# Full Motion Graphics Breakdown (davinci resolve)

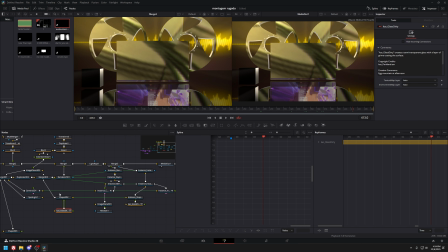17:13 Okay, maybe can I make this a bit, oh, I can't even change the texture. Okay, you know what? I'm just not gonna use this. Okay, so I want to hide the reflection a bit more. So I'm gonna make it 0.6 or 0.78.
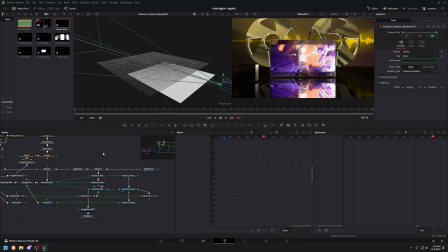17:23 And then I don't wanna mask that. I wanna mask a rectangle merge on the entire thing. I masked that to make it darker. Okay, that's what I wanted. Oh, actually I can't mask it there. I have to mask it here. Is that correct?
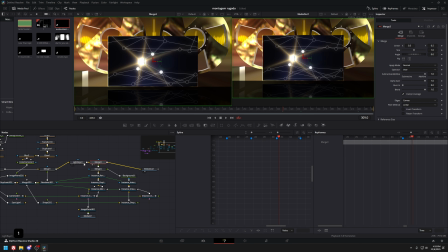17:33 No? Why is it still off? I have this. Wait, what if I do this?
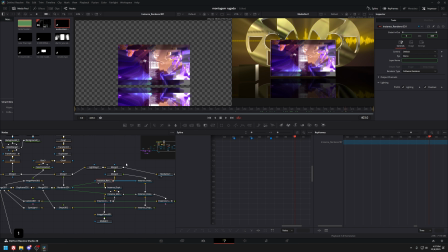17:37 Okay, so I just had it reversed. I needed to use this rendered output, mask it with this rendered plane.
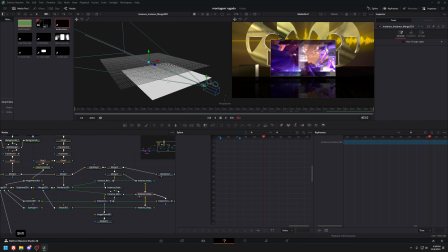17:42 Originally, or I copied the 3D space again to make another plane with the same camera, and then I have it rendered like this.
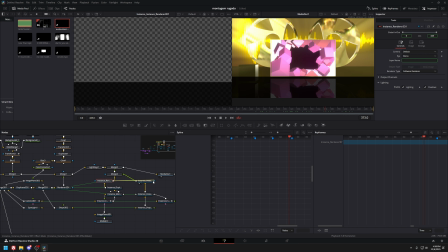17:50 So then it would back up slowly, and then I put this back into the rendered output of the reflection plane. So this part masks this, and then I merge it back. So then it has an overlay only on this part.
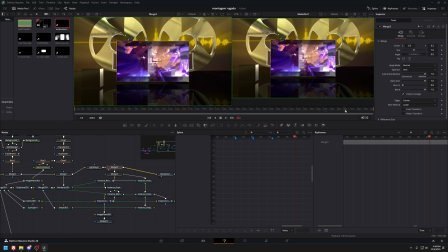18:01 And then I can do this. Okay. This is probably the worst solution possible, but whatever.
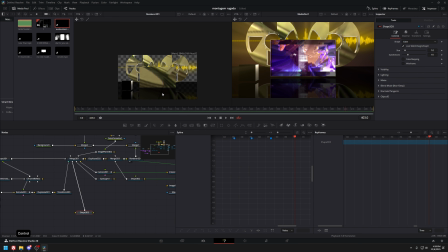18:06 If it works, it works. So back to making the random objects.
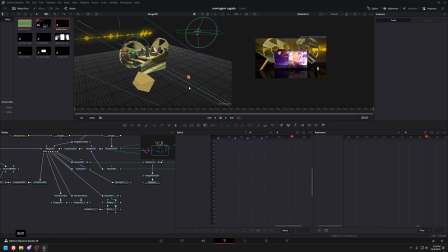18:12 Okay, the scene is getting too laggy to add too much. I just added 3 squares randomly, just so it's a bit less empty.
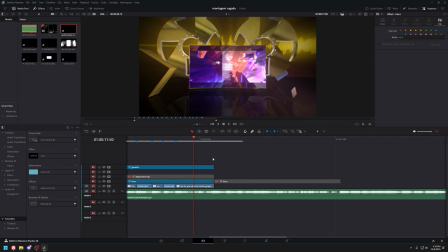18:19 Now I have to work on the transition here.
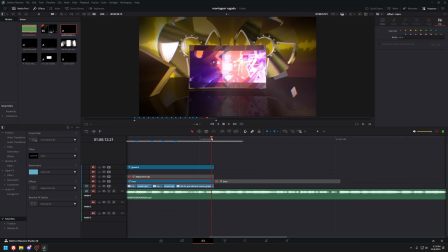18:25 So I want this part, I don't know. I'm just gonna mess around and see what happens.
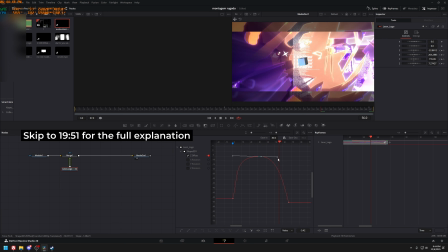18:30 So for the part going into the pre-drop, the first thing I did was just animate my logo going in and back out on the Z-axis.
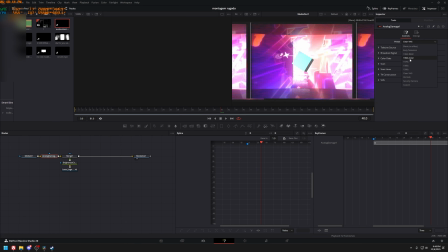18:36 And then the transition itself is just the CRT effect with the 3D camera moving out and then back in.
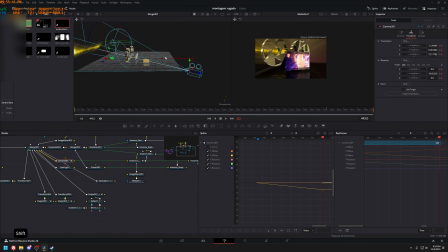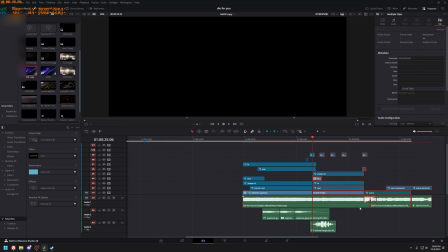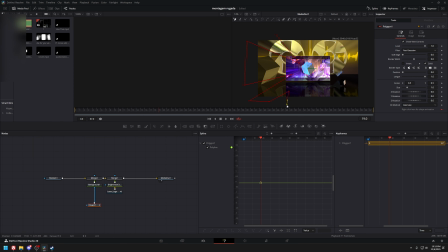18:53 And then I also added some speed lines here just to amplify the effect.
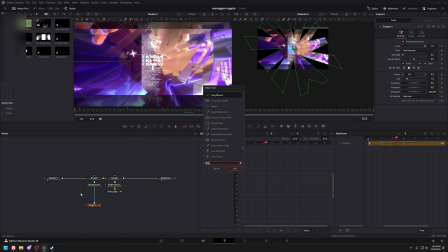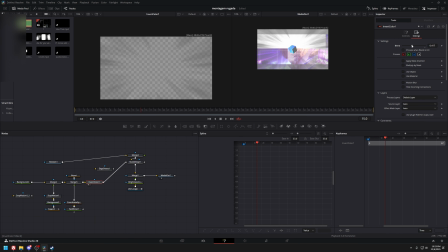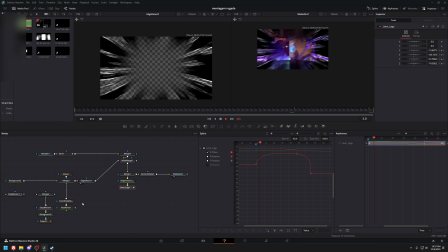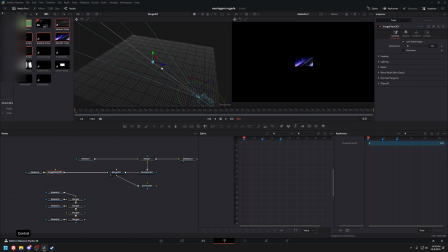19:16 And then for the pre-drop itself,
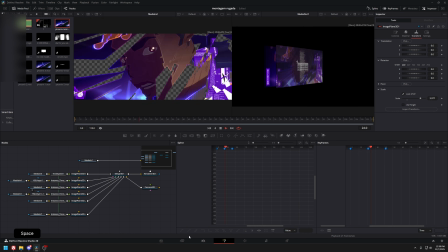19:20 I originally had the idea of the camera revolving around the scene while it was breaking apart,
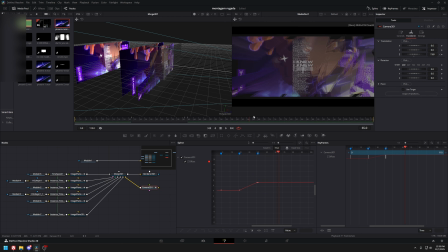19:26 but I eventually ended up with just following Peach's shatter tutorial and then using the same thing there.
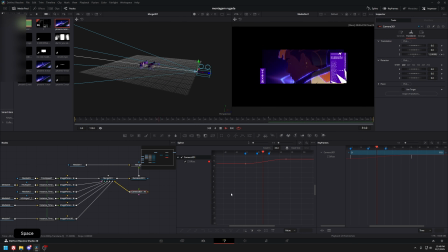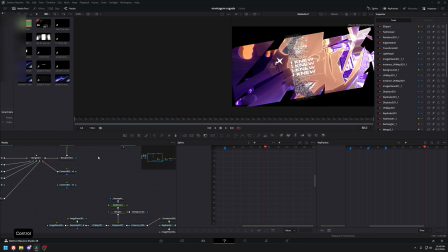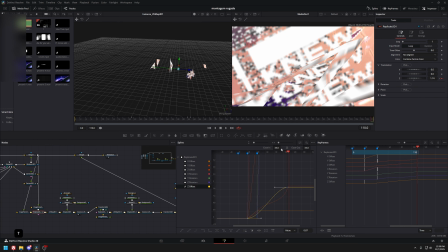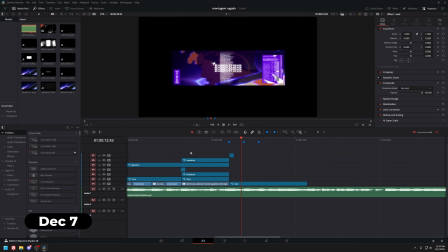19:51 I just added a lot of things. So I think the first thing is the transition part.
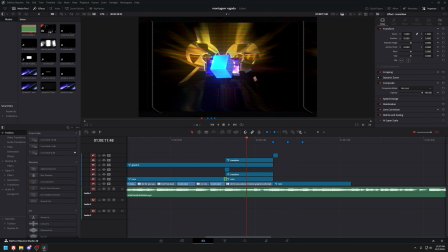19:56 So this intro clip is just this one extended over, but I cut it here because I wanted to remove some elements to make it a bit lighter on my computer. But it's the same thing as before. The transition part that I actually care about, I guess I can first show this.
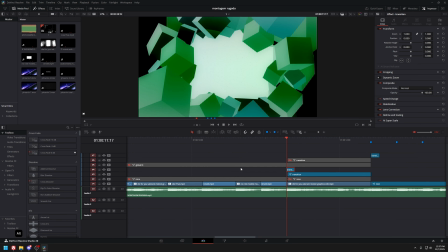20:09 So when it first comes in, I have another clip here, which is just another transition where I flash certain elements.
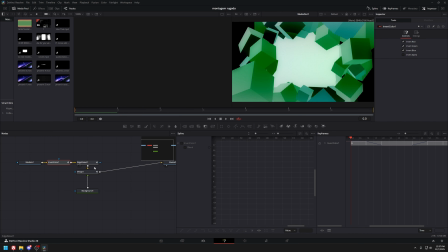20:16 I really like using the inverts, edge detect, and then just a white background.
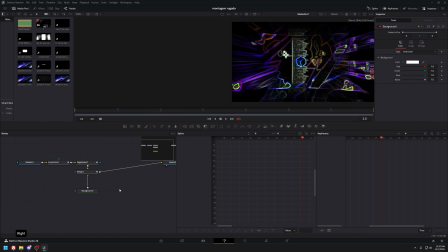20:21 So if you go through frame by frame here, it first inverts and then edge detect and then white background and then invert.
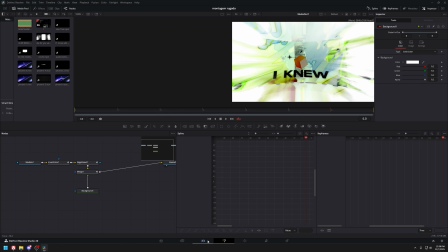20:27 So that's just what I do for, I guess, like a glitchy flash.
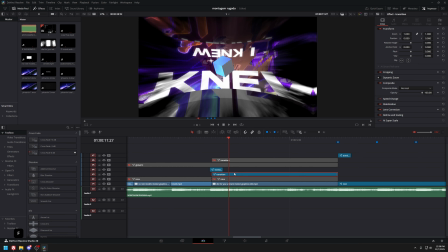20:30 And then it transitions quickly into this, where in this transition, it has the main thing is the dent.
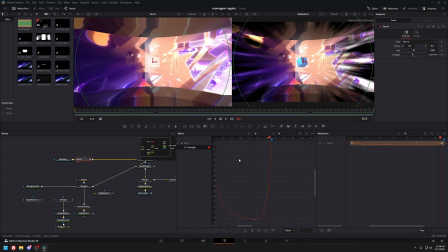20:36 So it dents like this, and then it undents. And this keyframe looks like this. So it first goes down really fast, and it comes back up really fast.
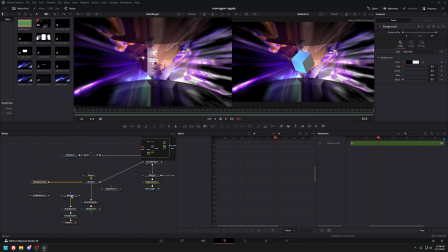20:43 And then the next thing I added was the fast noise speed effect. So I originally had, I was trying to do it manually like this, but it just did not look good.
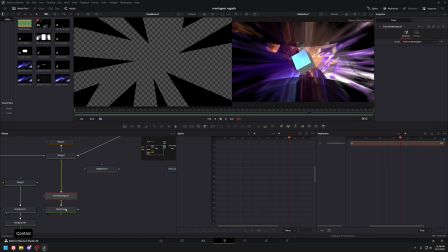20:52 Eventually figured out that, wait, I could use fast noise with this in a coordinate space. So these two nodes together can make circular, or this one especially can make circular stuff.
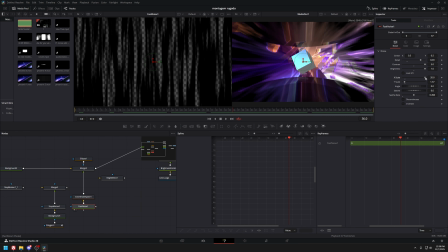21:00 So first, this fast noise is just these settings over here with the scale turned up really high like this. And then I have a coordinate space. All I do is just do polar to rectangular. So originally it's like this. And then if you just set it to this, it turns into this. So it's like polar coordinate. And then I'm masking ellipse with the high soft edge over here. So it creates like the circular thing just so you can see better in the middle.
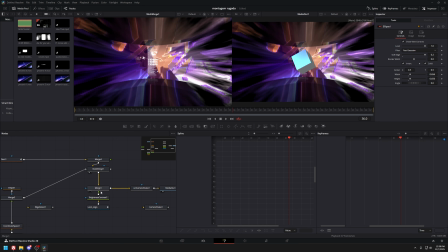21:19 Because if you didn't have it, it'll be blocking the screen. And then what did I do here?